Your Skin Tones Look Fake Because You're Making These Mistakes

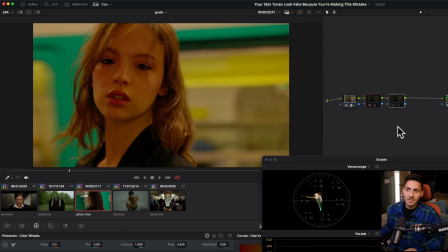(8:17)
And if I take these two and do before and after, you can just see just by doing that, how much of a change we made.
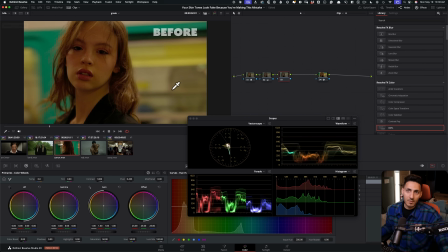(8:24)
And now if I go to our before, so this is our previous version where we just desaturated the image without fixing any problems. Like the lips got duller, the face got duller, and then everything else, like she blended in so much with the background. Whereas here, it looks like green screen, how much we pulled her out from the background.
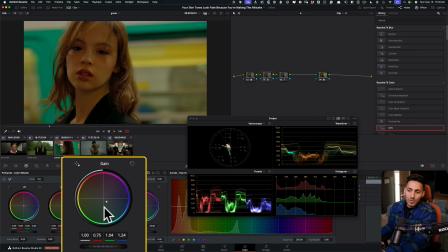(8:43)
And at this point, we can use our gain, which works like our offset, but even better, and like lift it up.
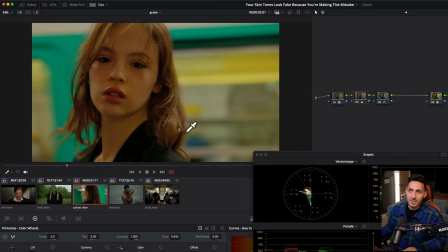(8:50)
Like if I wanna just like, you know, bring our image up a little bit, I can do that. And just by doing this and hue versus hue, see the changes that were made here.
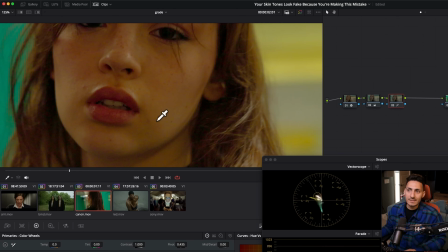(9:00)
Like, look at how bad the image was looking before, how patchy it was, and we covered that just by making really broad stroke changes.
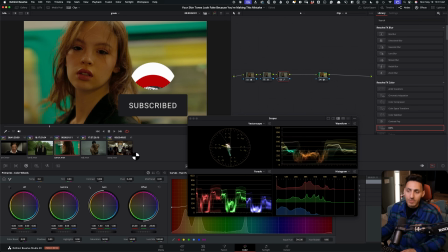(9:08)
So Hugh versus Hugh is your huge, huge friend. Let's use it on another example.
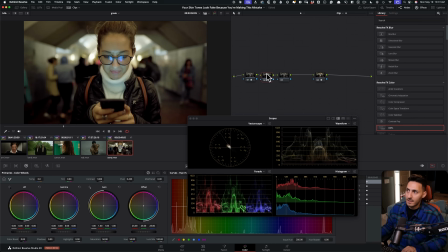(9:15)
Same mindset. So we've already gone ahead and actually, you know what? I thought we made that change. So I'm gonna go select these shots and I'm going to ripple that change.
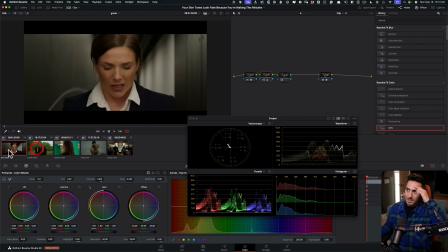(9:27)
And I'm gonna make sure that that change is now made. Great. So now let's come back to this.
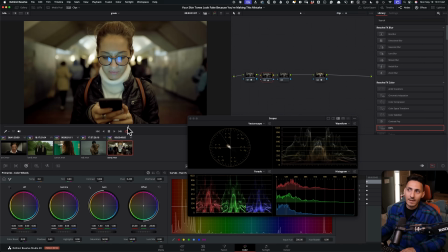(9:31)
And this time, all I wanna do,
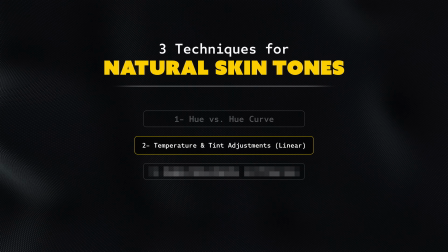(9:34)
we're going to move forward to our second part of this equation that I would recommend you using when it comes to getting natural skin tones,
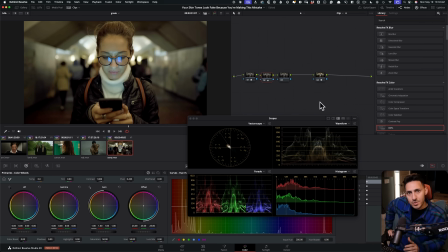(9:42)
which is temp and tint in linear. Only use it in linear. If you do your temp and tint in your primaries, it's super artificial, horrible.
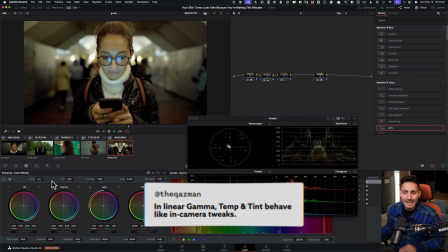(9:50)
I do not recommend it for one bit, but doing it in linear, it's literally as if you were making these changes in camera.
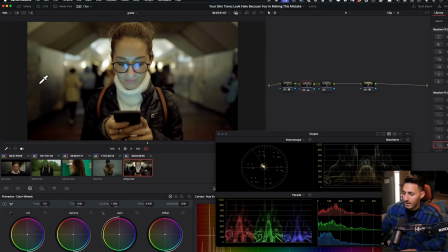(9:57)
So what I wanna do is this, I wanna pull this out, make it gray, like a steely gray. Okay, so I'm gonna go in my color tamp, I'm gonna pull this back, do something like that.
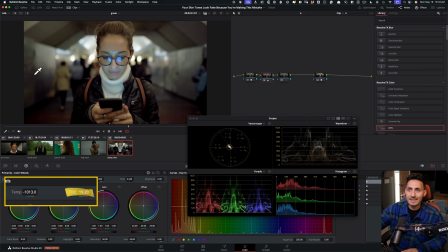(10:06)
I'm gonna go in my tint and I'm gonna pull it up
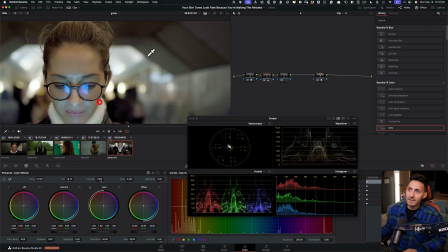(10:13)
just a little bit, something like that. I'm also keeping an eye in this area too. I want this to be neutral.
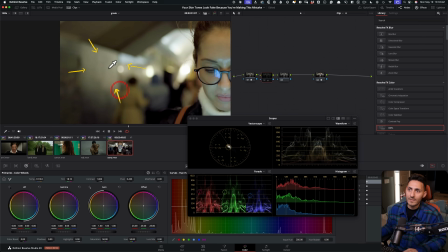(10:19)
So this is looking neutral. I want this to have that steely gray. I want this to have that steely gray. and now everything is falling into place.
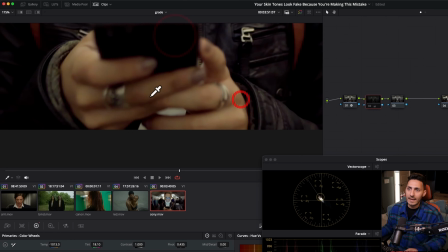(10:28)
Okay, look at how good this turtleneck looks now. And even the hands, like, you know, we're going from that gunky green to in a good spot.
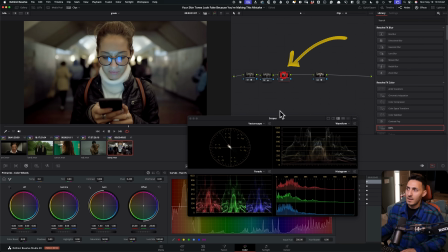(10:36)
We're still not there yet. So now what I want to do, again, hue versus hue. I'm going to go in my yellow.
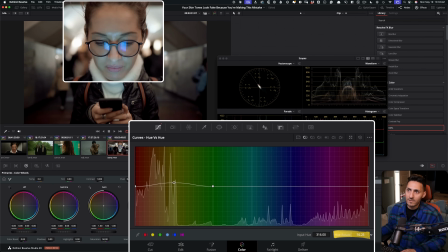(10:41)
I'm going to start lifting it up and I'm looking at her forehead. I don't want to overdo anything.
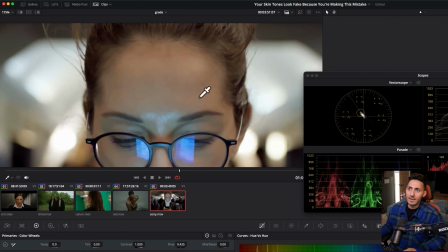(10:46)
Even if I just go that much and if I go before, after,
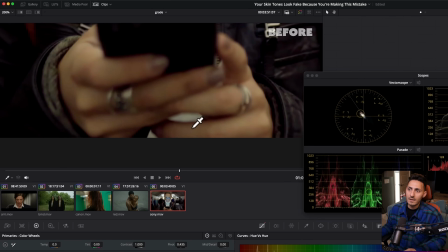(10:51)
and now if I go here, I go before, there's a little green gunk and then after, and that is completely balanced out.
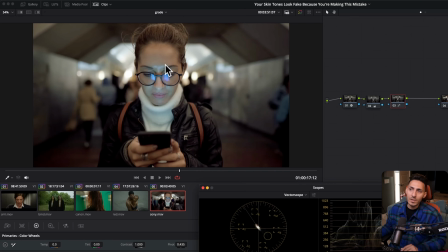(10:58)
Now, I don't care about, you know, having blue in this area because the screen is illuminating blue light.
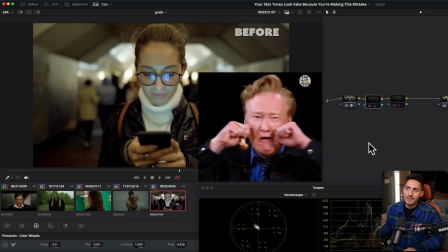(11:04)
So I don't want to affect that. I want to keep it natural if I go before and after. So anybody who's like moaning and complaining about, Sony has so much green, it's like so gunky and weird.
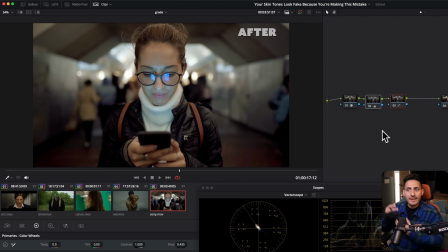(11:14)
You just don't know these techniques to get it in a neutral space where it's hard to tell if it's Sony or Aria-Alexa.
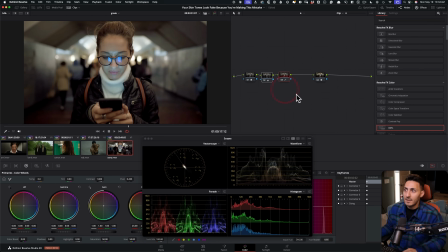(11:22)
And I'm not saying like, you know, know, Aria-Alexa is the same as Sony or Sony is the same as Aria-Alexa. I mean, there's still a bunch of different variables that go into that because each camera manufacturer is doing their own secret sauce. But our goal is to not strip that character, but get it in that neutral space where we keep the character of each camera because this is the reason why your DP and director are picking a certain glass, picking a certain gear, because they want that look. They enjoy that look. So by you doing those secondary and crazy color manipulations, you are absolutely stripping the character, the look DNA of like what was intended.
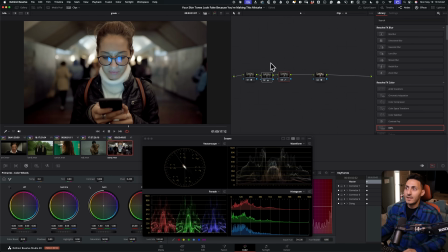(12:01)
And this is doing the right thing. It's putting us in that space without destroying our image or the look DNA of each camera manufacturer.
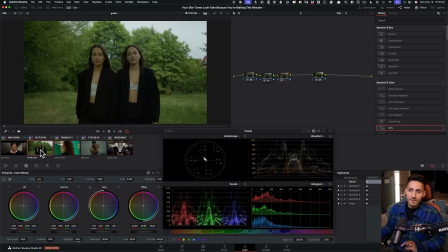(12:11)
Now I'm gonna show you another example of tamp and tint. So we're gonna go right here, looking at this image.
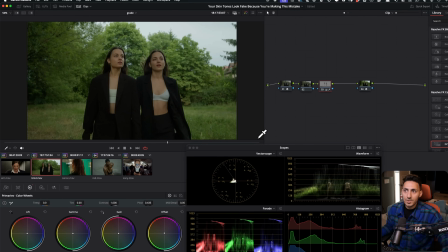(12:18)
Remember, we had to pull the skin tone and then shift it in that direction, which just made it so artificial here.